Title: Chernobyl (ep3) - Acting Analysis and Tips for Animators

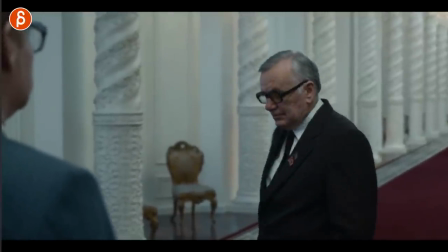3:35 even after he says this turns around and tells him well you'll be responsible for her
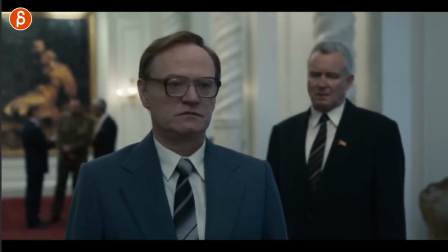3:43 and he has that little moment of he knows oh well now it's on i mean it's going to be my responsibility
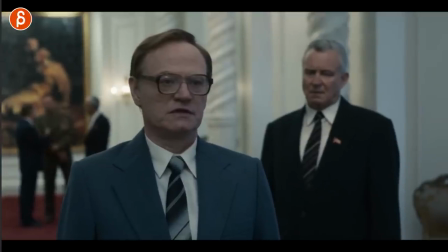3:48 he's got that little swallow and then he says yes i mean doesn't even say yes
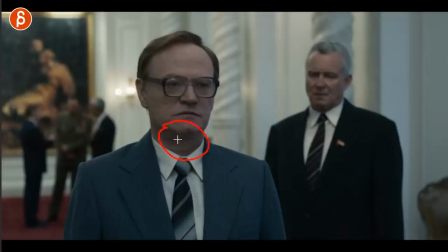3:54 he just nods but i like that as well and you know i've mentioned this a couple times now on my channel that i'm a big fan of moments very
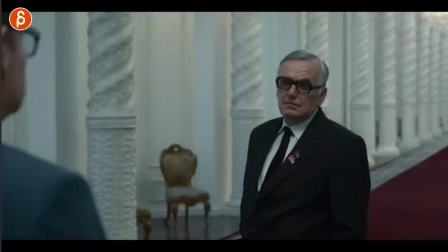4:01 specific moments when you do add a swallow and it's tricky because i don't know how many rigs actually have a swallow shape so again
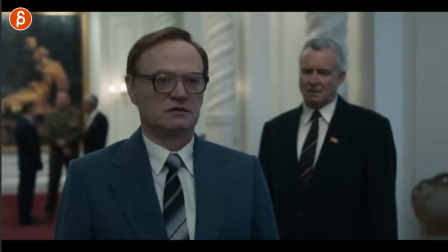4:09 as he turns challenges him swallow and then and then here it's done then he all he
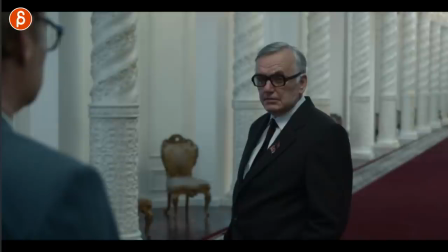4:17 all said it's done then and the thing is i mean he has a tiny shift i mean it's a little bit in there it's a human being a little weight on there but then it's just that tiny thing in y it's a slight y rotation there's not even anything in the eyebrows it's so subtle and again you don't have to
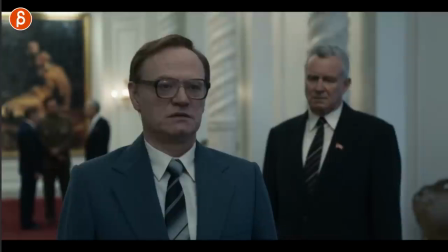4:33 go big it's a very very confident well okay that's it you have so much power you can make it all happen just by a little bit of a all
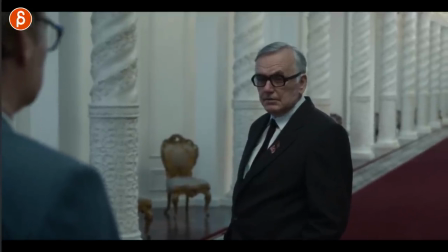4:41 right so be it so it's very very subtle small things i'm a big big fan of head accents now speaking of head accents here
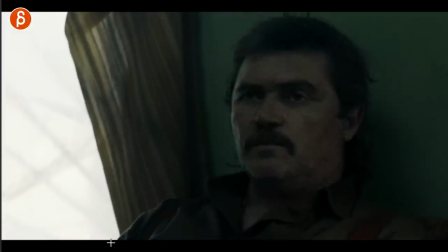4:51 is another sequence as he goes around here he's got head turns blinks he shuffles around he's holding a cigarette here so there's a lot of movement and he's talking
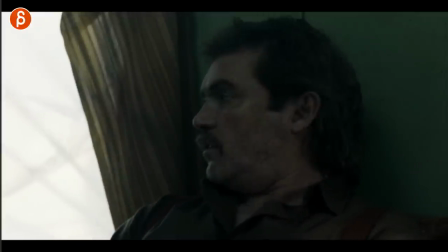5:00 about the jaw like what's going on here what should we do and then he asks how deep are we are we digging this whole thing and he hears 12 meters and then he goes
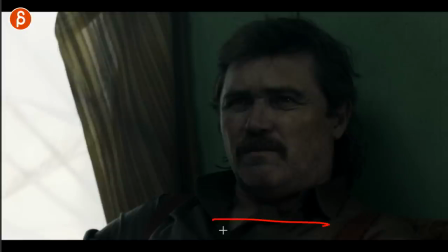5:08 12 why and he has that i love that little wiggle there it's why just it's really challenging like really
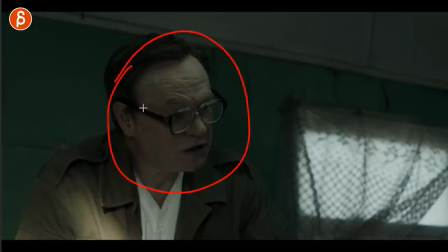5:17 why and it's it makes no sense to him 12 they're all gonna be exposed to radiation anyway and you can see the difference here so he starts
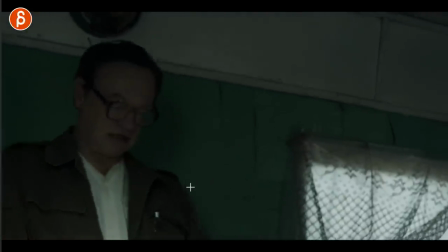5:25 moving around he has that little move here you can see the head looks he's very nervous he shuffles his arms around you can see all the
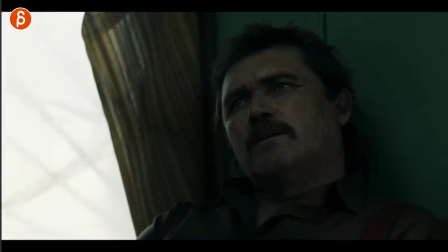5:33 blinks he's just really not comfortable lying to him and then the contrast here it's that inquisitive
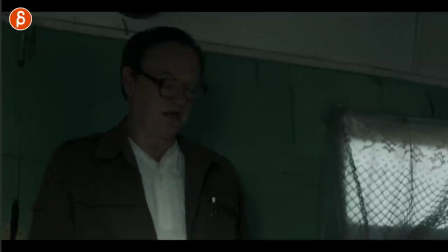5:39 puppy tilt he's interested also challenging him and
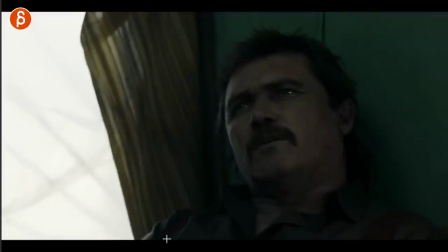5:44 you can see the lack of blinks because he realizes wait well there's no
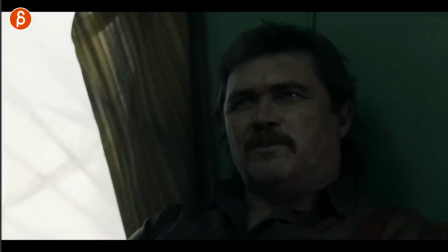5:49 difference between 12 we are here above 12 the entrance is at 6 this is you're
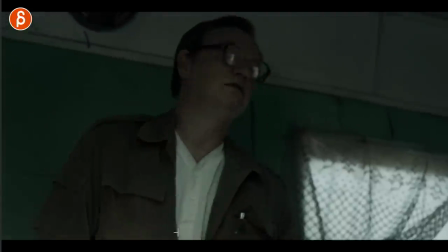5:54 just lying so again look at the contrast so you have all that movement because he's caught now that he has to lie he knows he has to lie
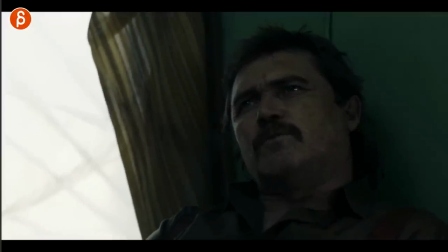6:00 and he's really not comfortable with this and here's just that stare a little bit of movement in the head because again even if there's not much to do you have to realize that there is you have your lungs there's air there's energy coming out so you can say the lines it's not just
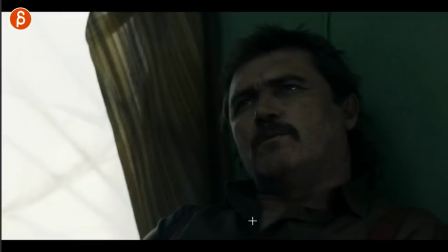6:14 going to be lip-syncing that's it with nothing moving even then you can have subtle moves in the head and in the body so look
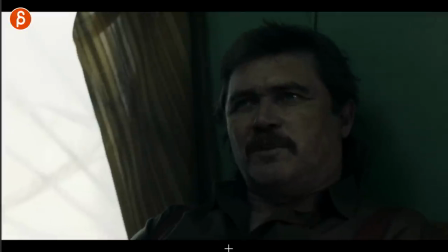6:21 at that continuous stare all this time look at that it's a little bit of a move a little bit of a wiggle again when he smiles he realizes oh okay well you're lying to me this is really this is no good
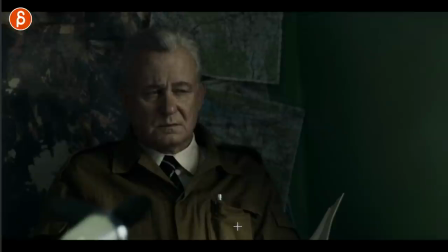6:33 still no blinking and as he realized hmm you got caught it's just that little look here also great so i mean you can imagine you have maybe a
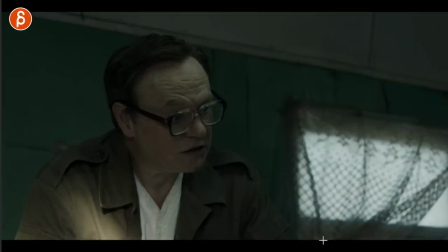6:43 line you might want to start the shot with um where
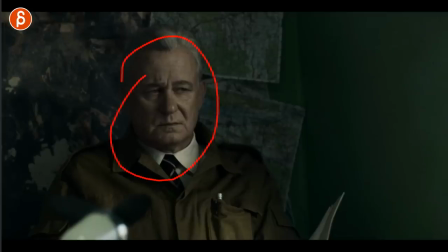6:48 is he here so as he says this right so this character imagine you have
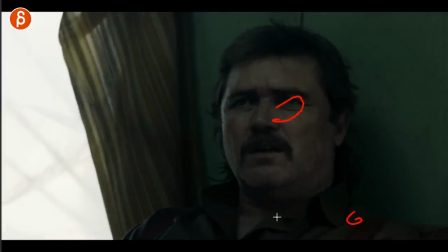6:53 this where maybe there's a wider shot with him is here guy in the middle and the other guy is standing so you we know
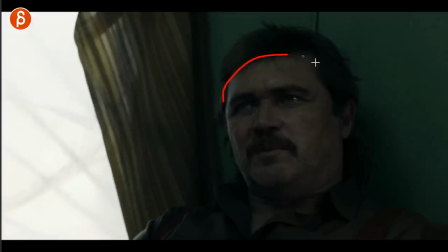7:00 there are three characters but the thing is again you can have lip sync where This character is talking and then you have this character talking,
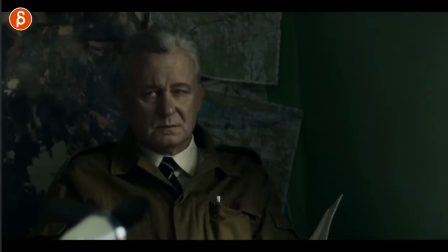7:08 but you can still cut to Your third character at the beginning doing this because you have a pause I'm a big fan of pauses between between you and you have audio when you have one or two characters Anytime there's a pause you can make your own thing.
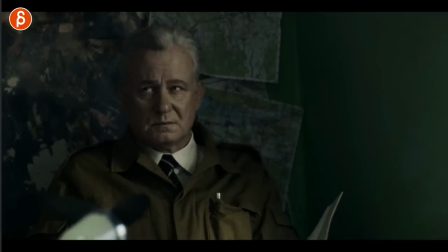7:22 You're not bound to the lip-sync anymore So you could add just that look it's a subtle look But if it adds to the thing of well, he caught you. What are you going to say now?